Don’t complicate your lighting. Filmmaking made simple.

Hey, what's up everybody? So today we're talking about my studio scene where I took just some random room, blacked it out, and went from this to this.
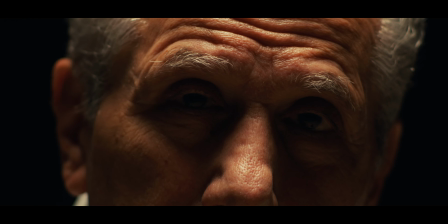[0:09]
And I want to talk about how we pulled it off. Let's do this. So this was a scene in my latest doc, and I wanted the lighting to be very dramatic,
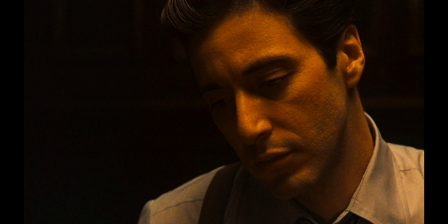[0:21]
very inspired from The Godfather, top-down lighting, a lot of heavy shadows under the eyes. And so that's where the style was inspired from, was that film.
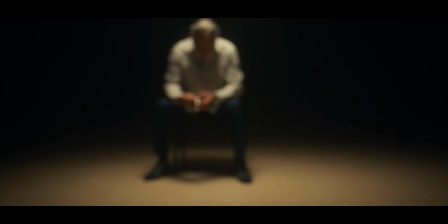[0:31]
And then also I kind of wanted the blackout void feeling, because this scene really kind of represented our
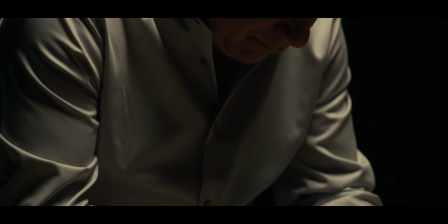[0:40]
character's like mental state of just like his emotional past and
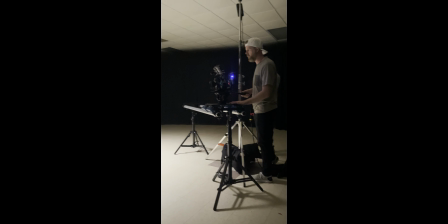[0:47]
rethinking some of those things from his past. So that's kind of why we wanted to black out everything.
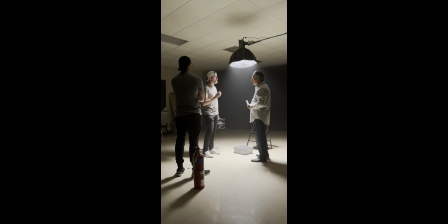[0:54]
And with the budget that we had for this, I didn't have the budget to rent a studio, to rent an already blacked out space.
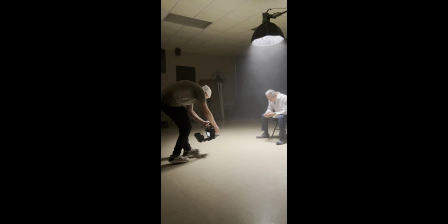[1:01]
So this was actually like a little dining room area of a church close by to where I live,
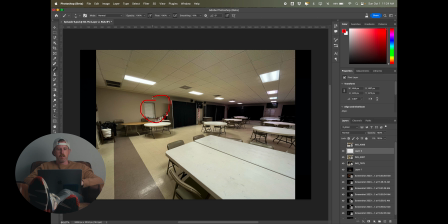[1:08]
and they were kind enough to donate the space for the few hours that we needed it. So this is the space, and as you can tell out here through the windows that it's still dark outside when I got here, but there's windows all along these walls.
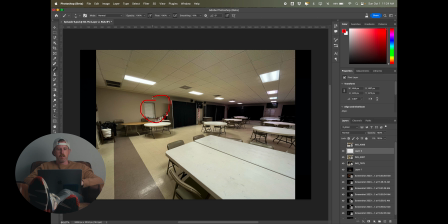[1:20]
So I knew we needed to black it out. So you can tell even here there's a window here, and there's windows behind this pipe and drape,
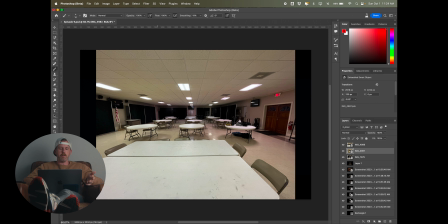[1:29]
but all of these windows we completely blacked out just by using black trash bags. We just bought a huge roll of trash bags, and it just used painter's tape so we didn't mess up the paint on the walls, and just completely blacked out every single window in this space. Yeah, that's how you black out a space on a budget.
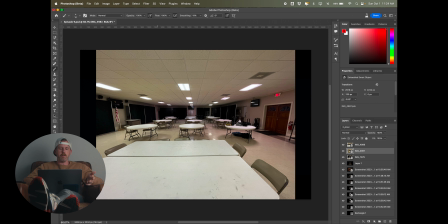[1:46]
And it was really awesome that this space already had the pipe and drape, and we used that to help black out the space even further. So basically the first thing we did was just remove all of these tables and just completely stacked these tables up in the kitchen behind me,
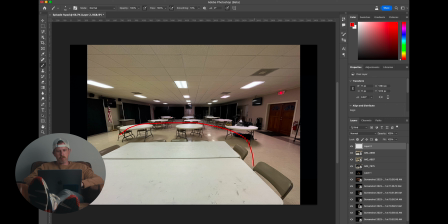[2:02]
and just stacked everything up, emptied the space completely. And then we started bringing all of this pipe and drape out into the middle, and we created like a semicircle with this pipe and drape. So our character was gonna sit right about here, camera here,
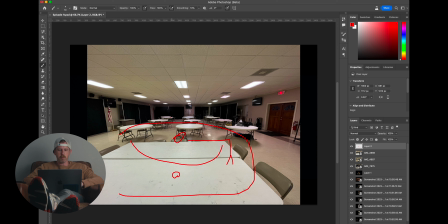[2:21]
and our lighting was something like that, so over top. And then this gave us freedom to move in this direction with the camera, and we were blacked out.
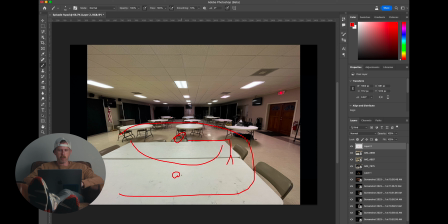[2:36]
And then we did another shot, I'll show you in a little bit, where we flipped and put the character here, and then we still had all of this space that was blacked out. So that was super helpful. Here's a look at the light that we used.
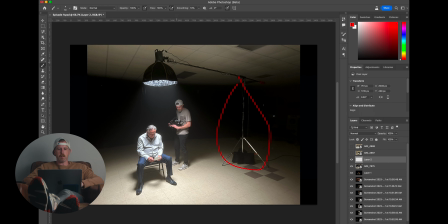[2:49]
I just used a combo stand with the, I believe this is the Matthews Junior boom with the little weight at the end, and this is the 200X with a small softbox with the grid to control our light spill.
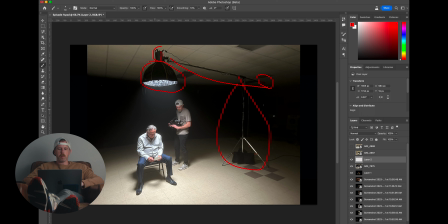[3:04]
We had a bigger softbox on there, but it was just spreading too much light on the ground, illuminating some of that I didn't want lit, so we used a smaller one, and I think it turned out pretty good.
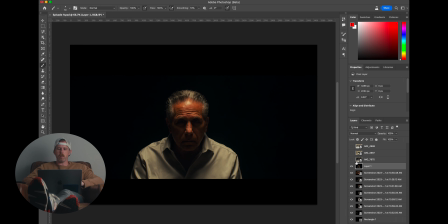[3:14]
Here is the result of what that looked like. Got the raccoon eyes that I definitely wanted, and you know, I was okay with this little harsh spot. I just thought it looked interesting, kind of looked like an interrogation room type vibe, and which fit the story a little bit.
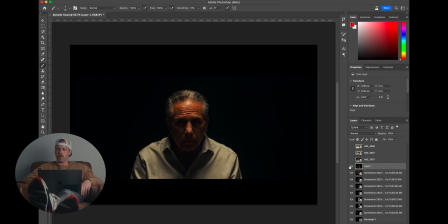[3:31]
So I think that looked really nice. Here's just a close-up of the eyes.
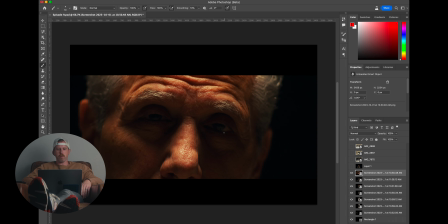[3:37]
We're getting some bounce too from the cream colored floor. So it filled in a little bit so we could see that. Wasn't too concerned with creating necessarily an eye light with this, but I think it turned out really nice.
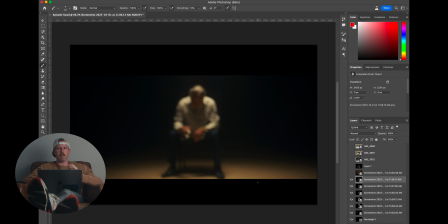[3:52]
A lot of these shots were handheld here just to give like the angst of his mental state of remembering some of the past. And I didn't show much of the floor in a wide, but I think this contrast in the grittiness of this super old floor, it really worked good.